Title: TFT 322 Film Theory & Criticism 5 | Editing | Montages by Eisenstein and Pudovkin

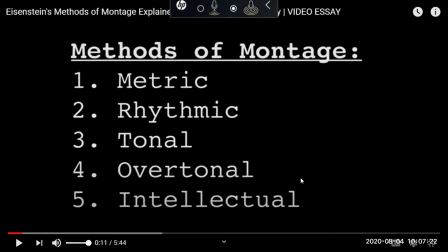1703s
So metric, rhythmic, tonal, and overtonal and intellectual montage are actually referring to the film language, which means that the filmmaker greatly believes that film language is also intellectual, right?
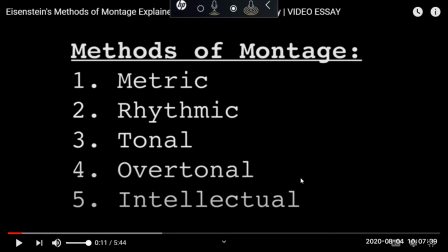1722s
So intellect is not limited to people who are writing things, but it is also about filmmakers who are creating this kind of language, which has complete meanings as tonal, overtonal, or intellectual,
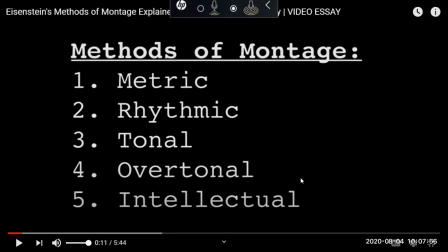1740s
which means tonal and overtonal actually refer to psychological impression that is created through the film, and intellectual, as the word implies, is about the intellectual impression that is created through the images.
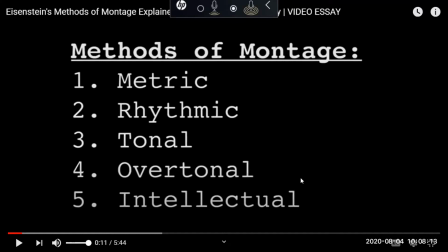1756s
So let's see what this editor actually says about Eisenstein's editing techniques in terms of metric, rhythmic, tonal, overtonal, and intellectual montage. Okay.
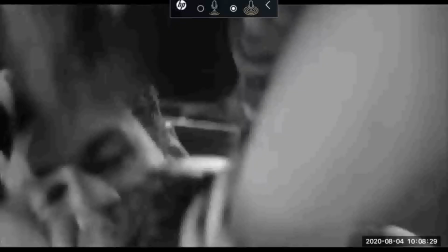1771s Since the word montage has come to mean any edited sequence, it's important to note that while all montage contains editing,
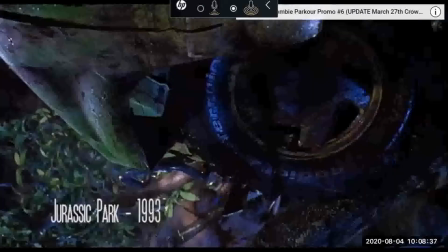1778s not all editing is true montage with a capital M. If the cut simply shows us another physical angle of the scene,
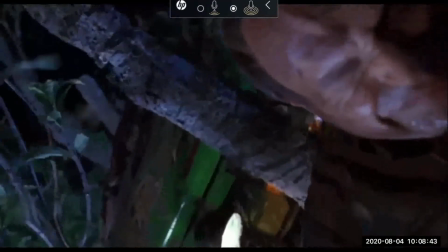1786s coverage as it is commonly known, this is not montage in the Soviet sense of the word.
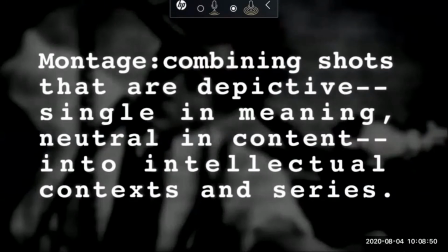1792s According to Eisenstein, montage was combining shots that are depictive, single in meaning, neutral in content, into intellectual contexts and series.
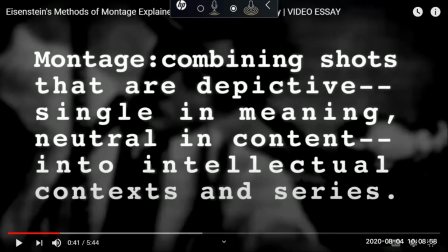1803s
Any questions so far? Any question? मिस आप आगे प्ले कर दें, आई थिंक वो एक्सप्लेन कर देगा आगे Okay.
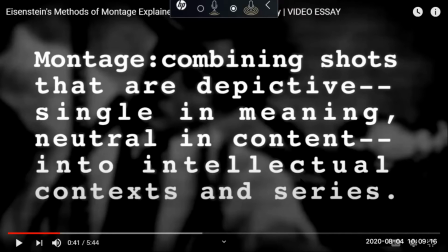1818s
जाके. All right. All he's saying that if you are looking at these shots individually, they will appear quite neutral in meaning. They will not communicate the meaning that they communicate together.
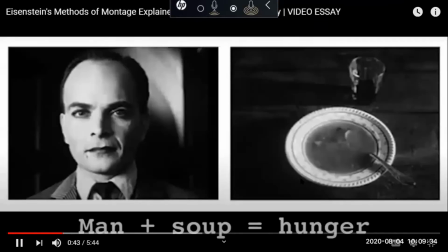1836s
Okay.
In other words, two neutral images colliding to illustrate a third, undepictable thing.
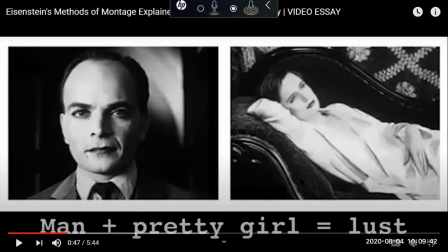1844s
So you can see that image on the left remained the same, but image on the right was changing. Did you notice what three images he just showed you? Right? Did anyone notice the change in the three images on the right side?
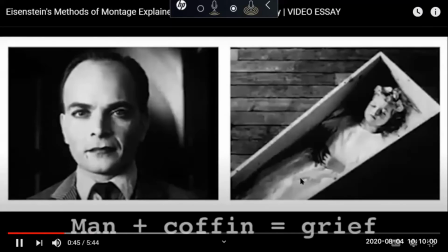1863s
Yes.
Neutral images colliding to illustrate a third, undepictable thing.
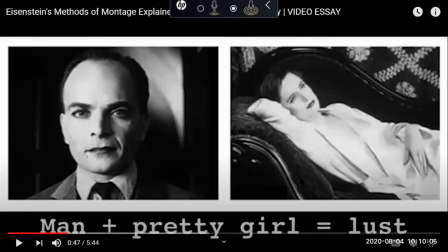1868s
Right? So the first one on the right showed us a cup of soup, the second a coffin, and the third a woman lying on a sofa. So all it says that when it was man and soup,
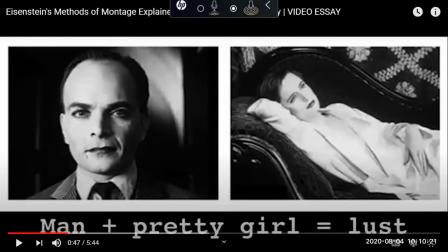1884s
it was just showing that somebody was hungry, right? When it was man and coffin, it reflected grief, and when it's man and woman, it's about lust kind of thing.
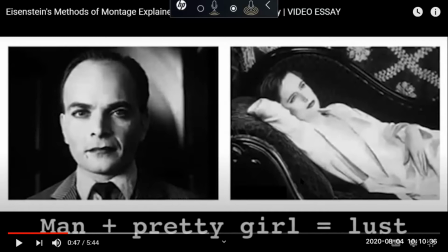1898s
Okay, so this is what he basically means by change in the intellectual meaning through images. So just by showing change in the image on the right, he has just created three different meanings.
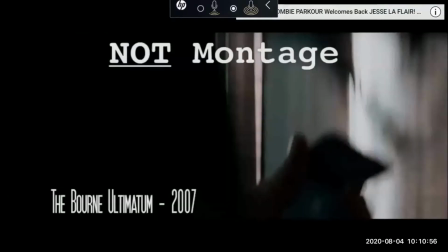1918s So now that we have a basic understanding of what montage is and isn't, let's dive into Eisenstein's 5 methods.
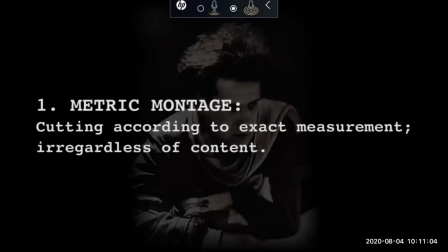1927s Metric montage is cutting according to an exact measured meter or length of time, irregardless of the content of the shot itself.
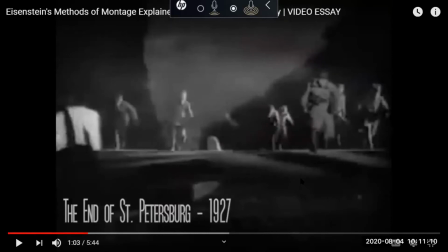1934s
Okay, so here try noticing that whatever number of shots or images appears here, all of them have more or less same duration.